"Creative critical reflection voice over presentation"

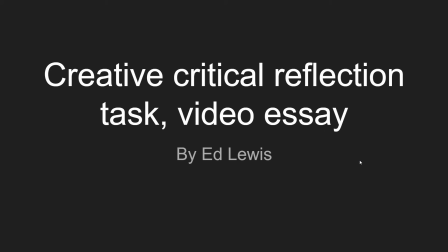Hi, my name is Ed, and this is my slideshow about my opening sequence. I'll be using other films such as The Hunt, The Hunger Games, and Saw in order to show why I chose my characters and why I chose the actors for those roles.
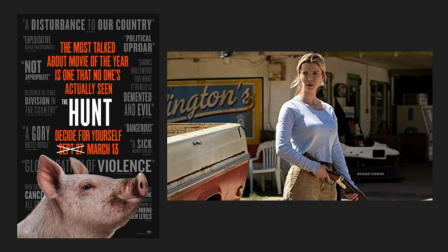The Hunt is a 2020 satirical horror film directed by Craig Zabel and was produced by Blumhouse Productions. The premise of this film is similar to mine, as it is about people using their power to use the lower classes for enjoyment by playing with their mortality. Therefore, the characters are sure to share some similarities.
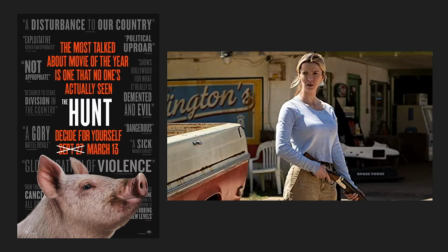The similar scenario matches my film, as well as the protagonists being visibly different from the antagonists, with their makeup showing they are hurt. We use this in our sequence, as well as having the antagonists wearing more expensive looking clothes compared to the protagonists.
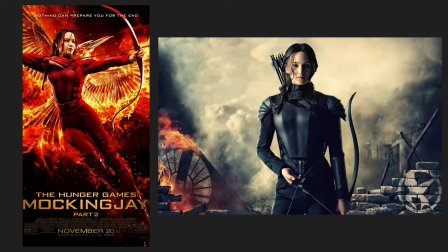The Hunger Games is a 2012 dystopian sci-fi thriller, which was produced by Lionsgate and directed by Gary Ross. Again, the premise is similar to mine, as it again shares the same scenario as people being forced to fight for their survival, through people holding power over them.
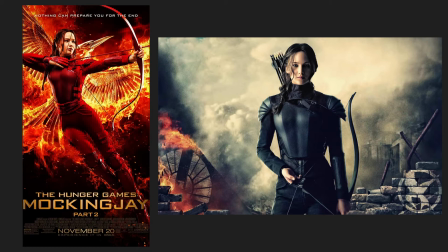This was the reason we chose to have our main protagonist be a brunette, as often in films such as this, the blonde girls die early on, and the brunettes usually survive the ordeal. They have a similar age and the same hair colour in our films. Both are very similar characters.
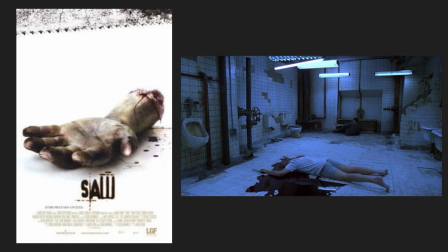Saw was released in 2004, and it was produced by Twisted Pictures and directed by James Wan. The premise is a little different, but the idea of being held in the palm of another person's hand is the same. This is where we got the idea to have our protagonist drugged and wake up in an unfamiliar setting,
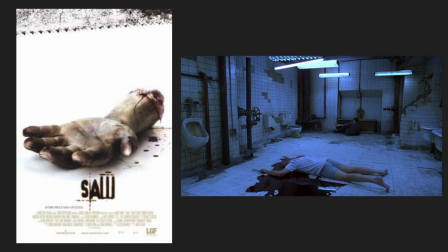which is useful to showing how they have very little control over the situation at all.
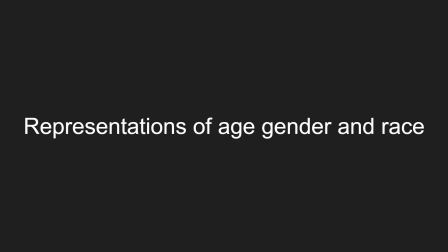They are all at a severe disadvantage. Our film also represents age, gender, and race.
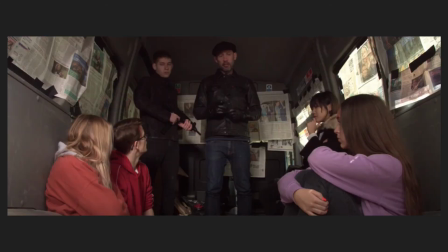In terms of age, our protagonists are much younger than our antagonists. This is shown simply through the mise-en-scène of the actors as well as how they act. This is to show how, with age, comes power.
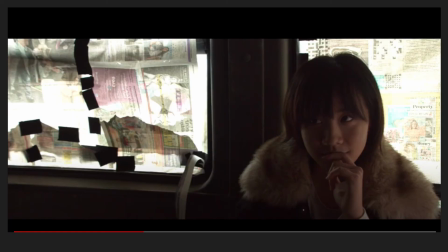With gender, we subvert conventions with the lead protagonist being a female. We did this in a way that a female antagonist is much more intimidating and ominous than a male one. The female antagonist is also quite small, which builds an unnerving atmosphere.
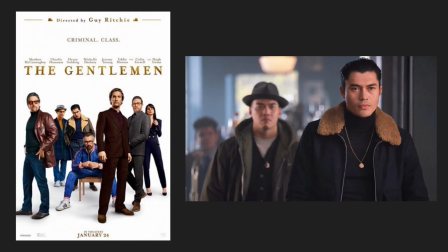In terms of race, we have stuck with conventions, as we have an Asian lead antagonist. This is a well-known convention within the film industry, in films such as Guy Ritchie's The Gentleman and some Bond films. This is done as it adds another reason the antagonist is different to the audience, making the character more dislikable,
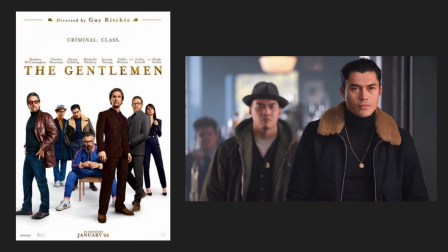and setting out who is the protagonist and who is the antagonist clearly. Thank you for watching. Have a nice day.